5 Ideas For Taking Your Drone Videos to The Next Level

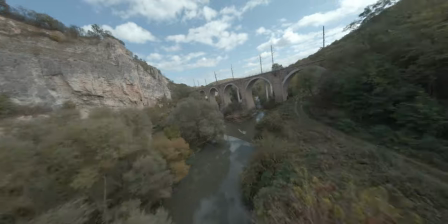4:06 That's one of the reasons why I fly FPV so much nowadays,
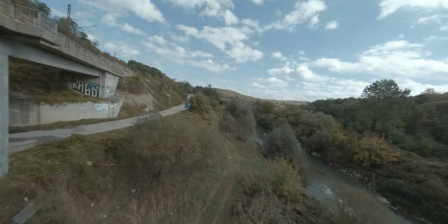4:10 because of the rush of adrenaline and the possibility to go close to any obstacle I want but you can also achieve great results even with just a Mavic.
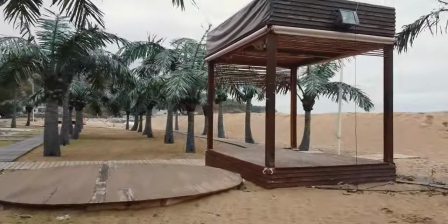4:19 Flying low of course could be dangerous and there are some precautions you need to take such as knowing your surroundings very well,
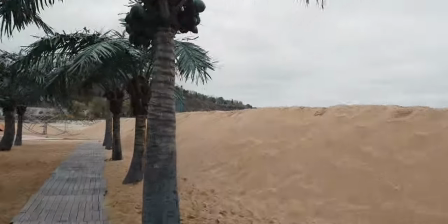4:26 being aware of potential obstacles and of course not flying close to people.
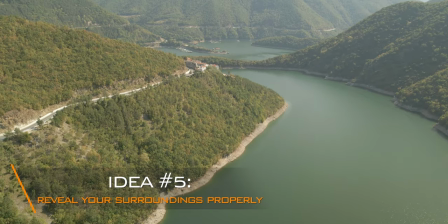4:29 Finally use the reveal shot technique to improve the dynamic of your videos by creating a suspense and not firing all of your bullets at once so to speak.
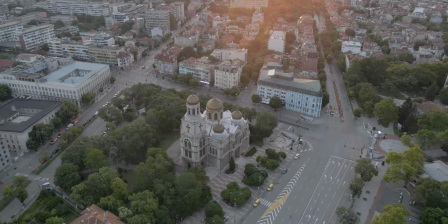4:38 One of my favorite techniques for an introduction shot is to do this reveal shot which starts looking low at the ground or behind some sort of obstacle.
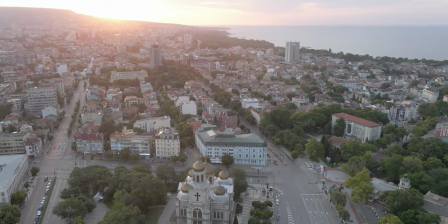4:47 Then, as you continue moving, you tilt your camera up to reveal the main object or the environment you'll be showcasing in your video.
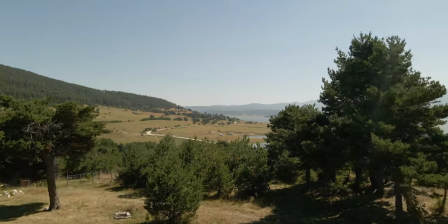4:55 Not showing it directly actually is beneficial for you as it also creates an impact for the viewer, keeping them wondering what's going to happen next.
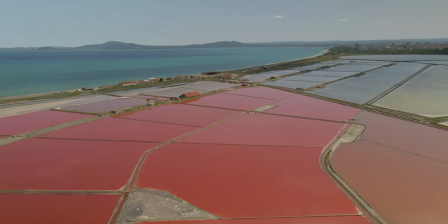5:03 It's a small and simple thing but in my opinion it brings big results. Some ideas for a reveal shot is to get behind a tree,
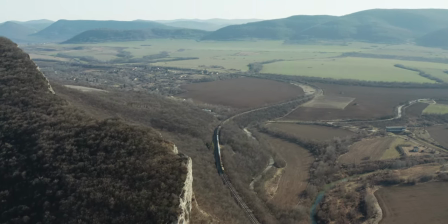5:10 a building or something else blocking your view then use it while going over or around it to introduce the object behind.
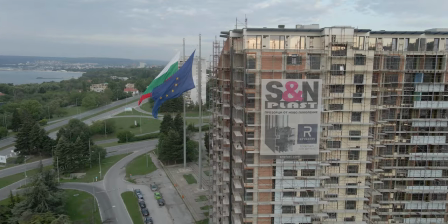5:17 Fly as smoothly as possible to avoid any jitters and sharp movements because the reveal shot is all about smoothness.
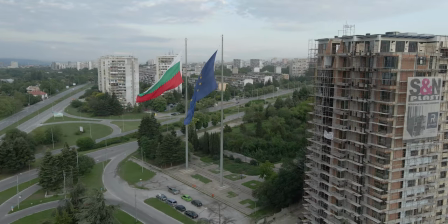5:23 Adjust your gimbal pitch speed and gimbal smoothness if necessary to fine-tune how quickly and
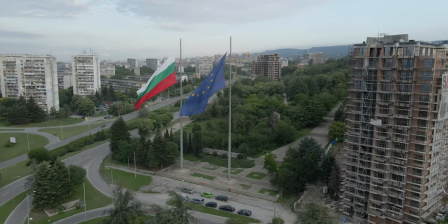5:29 how smoothly your gimbal moves up and down. this will greatly help you with your reveal shots. And there you guys have it. I hope these five tips are going to be beneficial for you and help you along the way to become a better drone pilot. If you have enjoyed this video, don't forget to show it to me by dropping a like, maybe a comment. Why not subscribe for future drone content like this? And be on the lookout for a very special video coming next Sunday, November 15th.
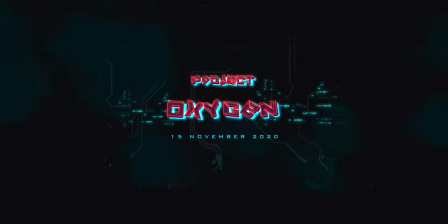5:54 It's a big project of mine with the code name Oxygen. i'm very excited about it and i cannot wait to share it with you guys but with that being said thank you so much for watching this is mike from drone supremacy i'll catch you very soon take care bye